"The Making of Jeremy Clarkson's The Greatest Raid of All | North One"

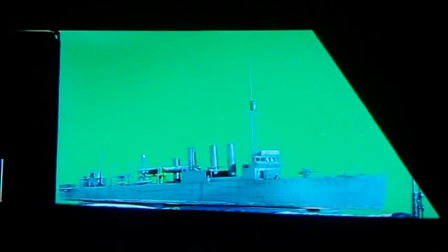(24:48)
So it's the establishing shot, if you like, of the documentary.
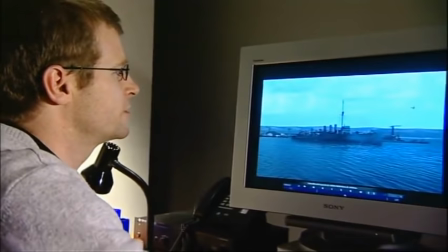(24:52)
If I just quickly show you the final shot we have here, which is quite different.
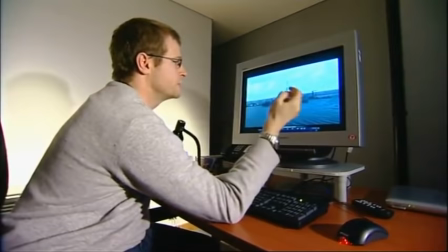(24:58)
We obviously have the main model of the boat itself.
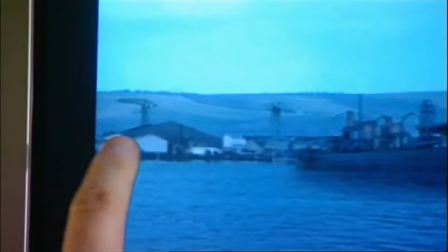(25:03)
That's what was shot down at the studios. moving water that was shot on location down at Weymouth.
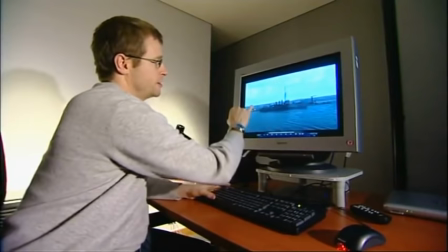(25:09)
Then we have photographs of these buildings making up the harbour. The cranes were separate elements, they were extracted and put on.
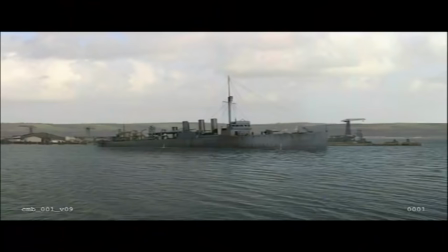(25:18)
The rolling hillside in the background, that's a separate element from a photograph, as was the sky, a separate element.
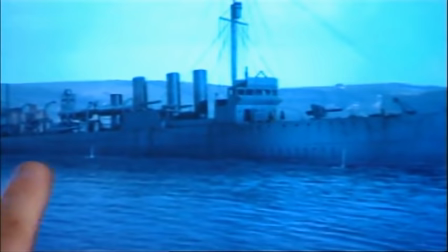(25:25)
Then we have the moving elements, which is the bilge pumps just coming out of the boat there, just at the bottom, and the bird just popping in.
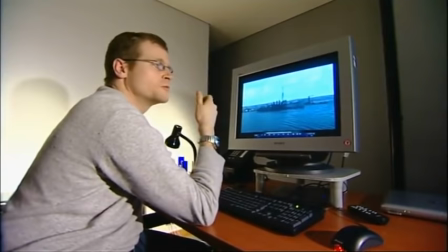(25:34)
So quite sort of subtle, small movements, but they just go together to make the shot work.
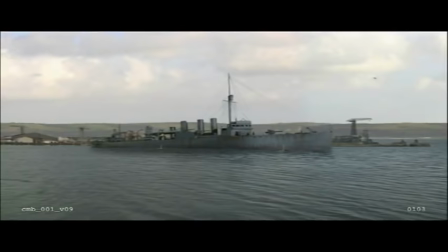(25:41)
That's a relatively simple shot.
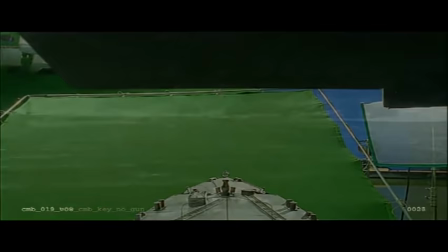(25:43)
Some require up to 30 layers, here transforming a boring angle of the ship's nose into a dramatic point of view,
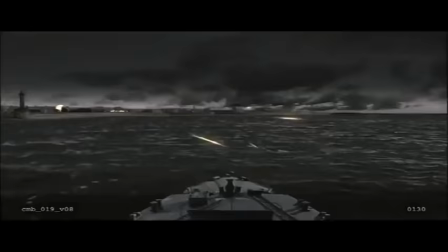(25:50)
placing the viewer slap bang in the middle of the Campbelltown under fire.
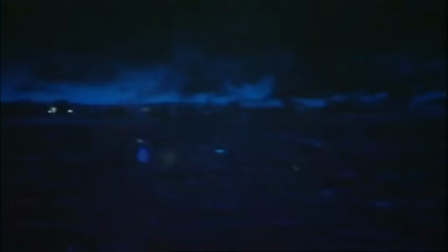(25:55)
The other main ingredient in the shot is the tracer fire and we've developed specifically for this
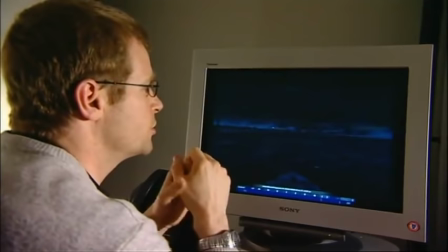(26:01)
documentary a plug-in for the compositing package that we use which generates tracer fire.
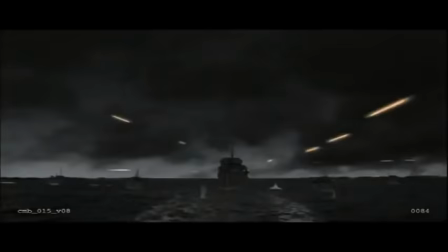(26:11)
You've got lots of sort of controls on it, the speed,
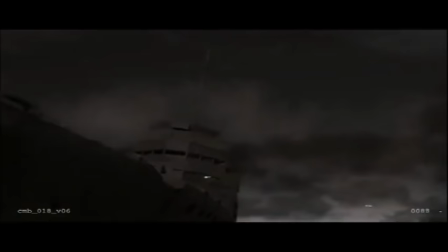(26:15)
the gravity as it drops off and the rebound when it hits things.
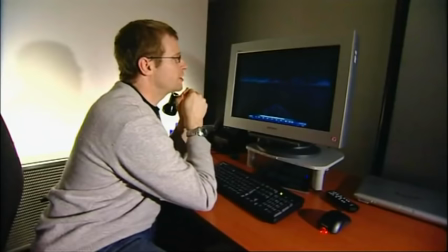(26:20)
A lot of sort of research was done into how Tracer actually reacted. So we've hopefully got that quite accurate.
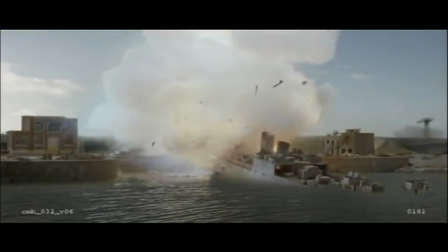(26:29)
Unsurprisingly, it was the final explosion that took most work. There's still quite a lot going on here in terms of layers.
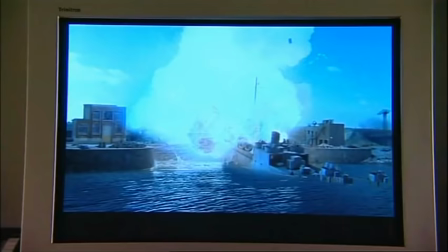(26:36)
The engines were still running. We've added smoke coming from the engines. A lot of the buildings were still smouldering, so there's still smoke lingering around. In an ideal world, it would have been three times that. Obviously, you can be far more aggressive and put a lot more into the recipes of the bangs and get even more smaller detail working for you. But, yeah, considering what we were working with, I think I'm very happy with it.
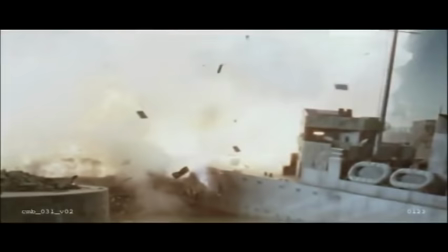(27:04)
It's a good result. Although it's the dramatic fireball that dominates, the most labour-intensive part was adding in the soldiers.
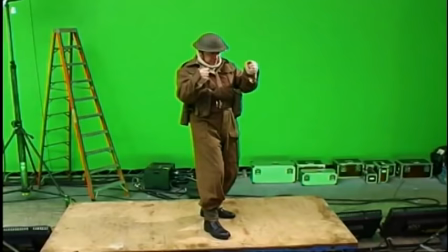(27:13) Look over towards us, over this way.
These highly trained actors are then digitally manipulated and can be placed anywhere in the scene.
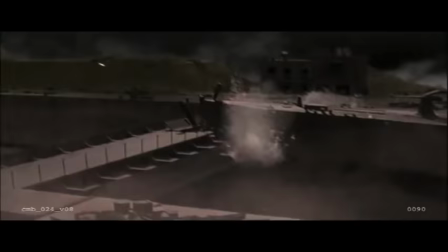(27:22) That's good.
The final stage is to add in sound effects. They're the finishing touch that help make the sequence as convincing as possible.
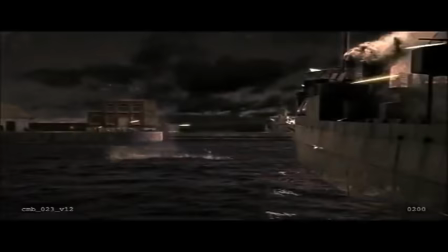(27:30)
Compare the mute version... with the final version. I'm not asking the public to believe that's real, you know. We've built a hundred and odd foot long boat and we've gone and rebuilt the docks and done them.
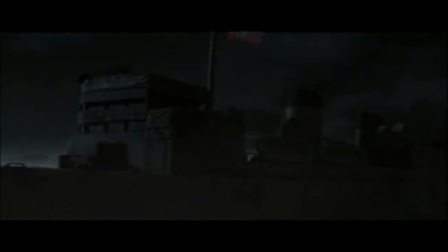(27:51)
Or we've built a time machine and gone back with a camera and filmed the moment. The public are too TV savvy. So, hey, people are going to work out that's a reconstruction. What I'm hoping is I'll go, yes, you've done it justice and you haven't insulted my intelligence with what you've shown me.